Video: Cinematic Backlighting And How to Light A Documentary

backlighting is guys and especially at sunset ah
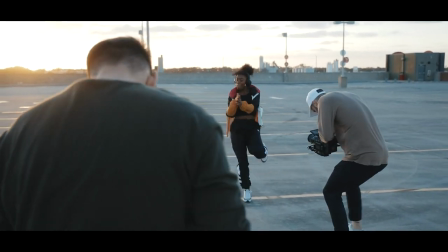[7:29]
glory hour baby i mean nothing is better um so literally i mean i
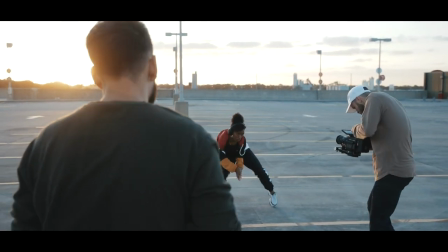[7:34]
the content speaks for itself you know as you're kind of seeing seeing the footage here i mean it just looks amazing
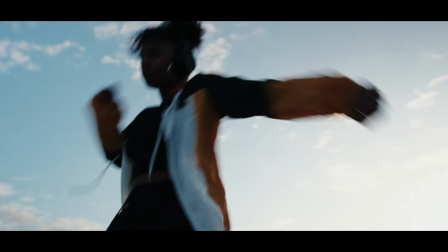[7:40]
now if we shot this with her facing the sun there would be no stark contrast there would be no hard light creating this
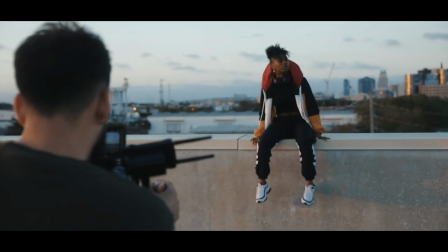[7:51]
beautiful hard edge around her there would be no strong contrast like she wouldn't pop and stand out from the background and again they're they're just it wouldn't be
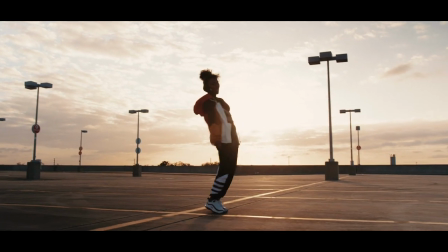[8:00]
captivating like it is here with this backlight and then lastly our fourth
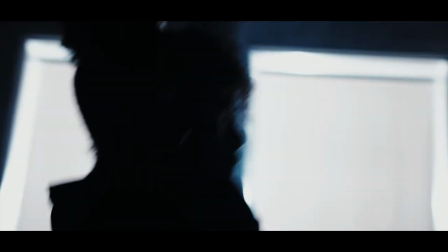[8:05]
and final look so this is the look at the studio her getting you know getting her gym session if you will like this is this year we wanted to really feature angel like going hard like really training putting the effort the hustle time like sweating it out the main look you know obviously
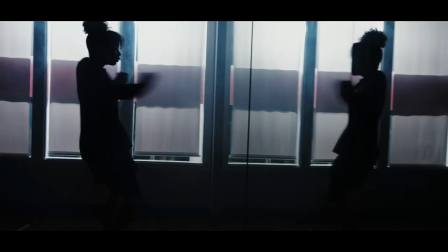[8:23]
the sunset look on the rooftop that's like this like oh like
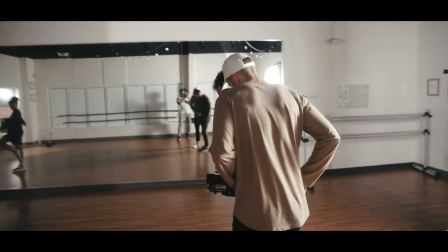[8:29]
prestigious you know like the high key high accord moment we really wanted to be studio to feel completely different we wanted it to feel like this hustle hard driven just
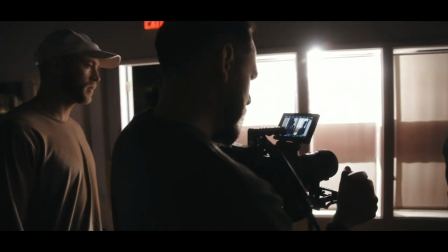[8:41]
like grungy vibe and so we knew we wanted it very dark very moody and again we knew we wanted to utilize
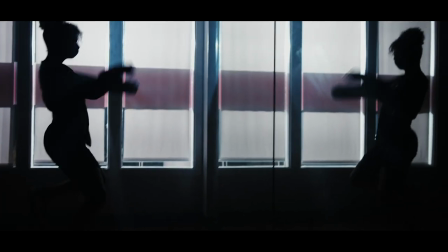[8:53]
um and so that's exactly what we did so in this
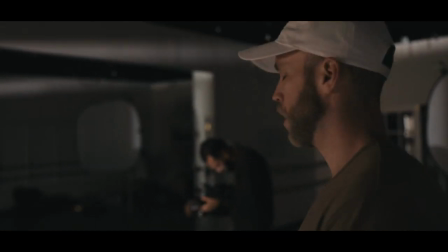[8:59]
setup here we killed all the lights in the actual studio space just had it completely blacked out we brought down the shades And then we put two aperture
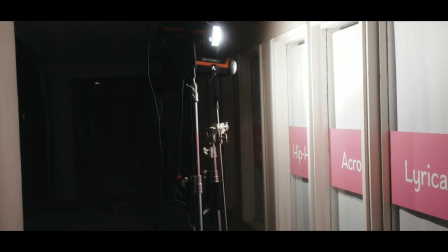[9:10]
300d mark twos out there So we put the aperture 300d mark twos right next to each other and right in between that slit And so the intention behind that is forcing that light through that small little sliver right there creates a really strong
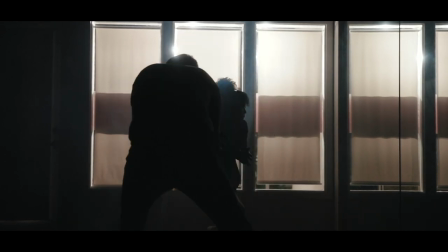[9:23]
hard light and Really helps create some cool and cinematic light rays in the studio as you can kind of see with some of the footage from the actual video So we had that going and then we just simply pumped in some haze again to kind of just add a more film-esque look Lift up the shadows a bit give it a little more soft and just creative moody vibe and
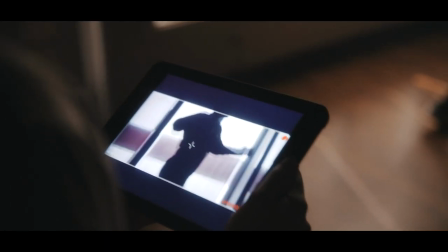[9:48]
Overall guys really really loved how it came out That's really it guys a very very simple and basic Setups here again having a cinema camera helps a lot there definitely would have been changes and alterations done if we use a dslr for instance i'll touch on a couple real quick in the studio
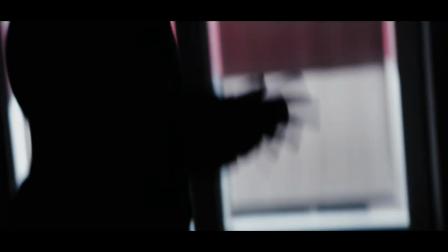[10:09]
space we definitely would have used a another source light um to light her on the shadow side just to give a little bit of fill um
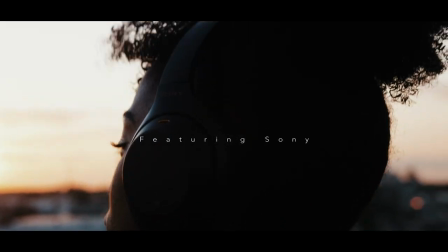[10:17]
so that way again we're not getting a ton of noise and grain and again we're not just losing all of um all the information all the data there by just letting it be completely dark like we did with the red raven All right, y'all, that's it for this cinematography breakdown. Hope you enjoyed and learned a thing or two pertaining to cinematography and more specifically, backlighting.
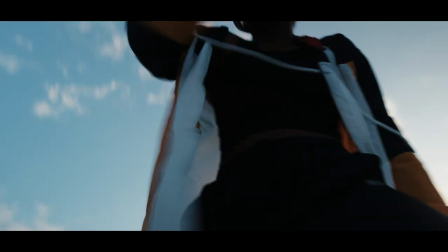[10:37]
Guys, I'm telling you, if you take away anything from this video, it is backlight. Start implementing that. Start testing and playing around with it.
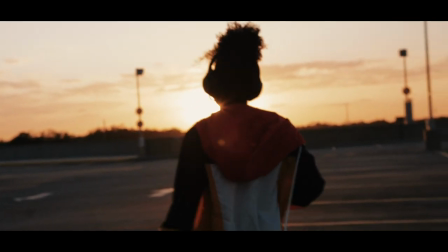[10:45]
It will change the game for your cinematography and your just overall production, like your films, your documentaries, your commercials, simple brand videos. Like you can implement this for any type of video guys. Um, it'll do fantastic. Clients will love it. You're gonna love it That's it. I'm not I'm not gonna ramble here. I'm done. I'm done If you got a question drop it below got a comment drop below. Give me that thumbs up. Come on y'all I know you enjoyed this shit. So give it Post notification is it over there there. I always get this backwards.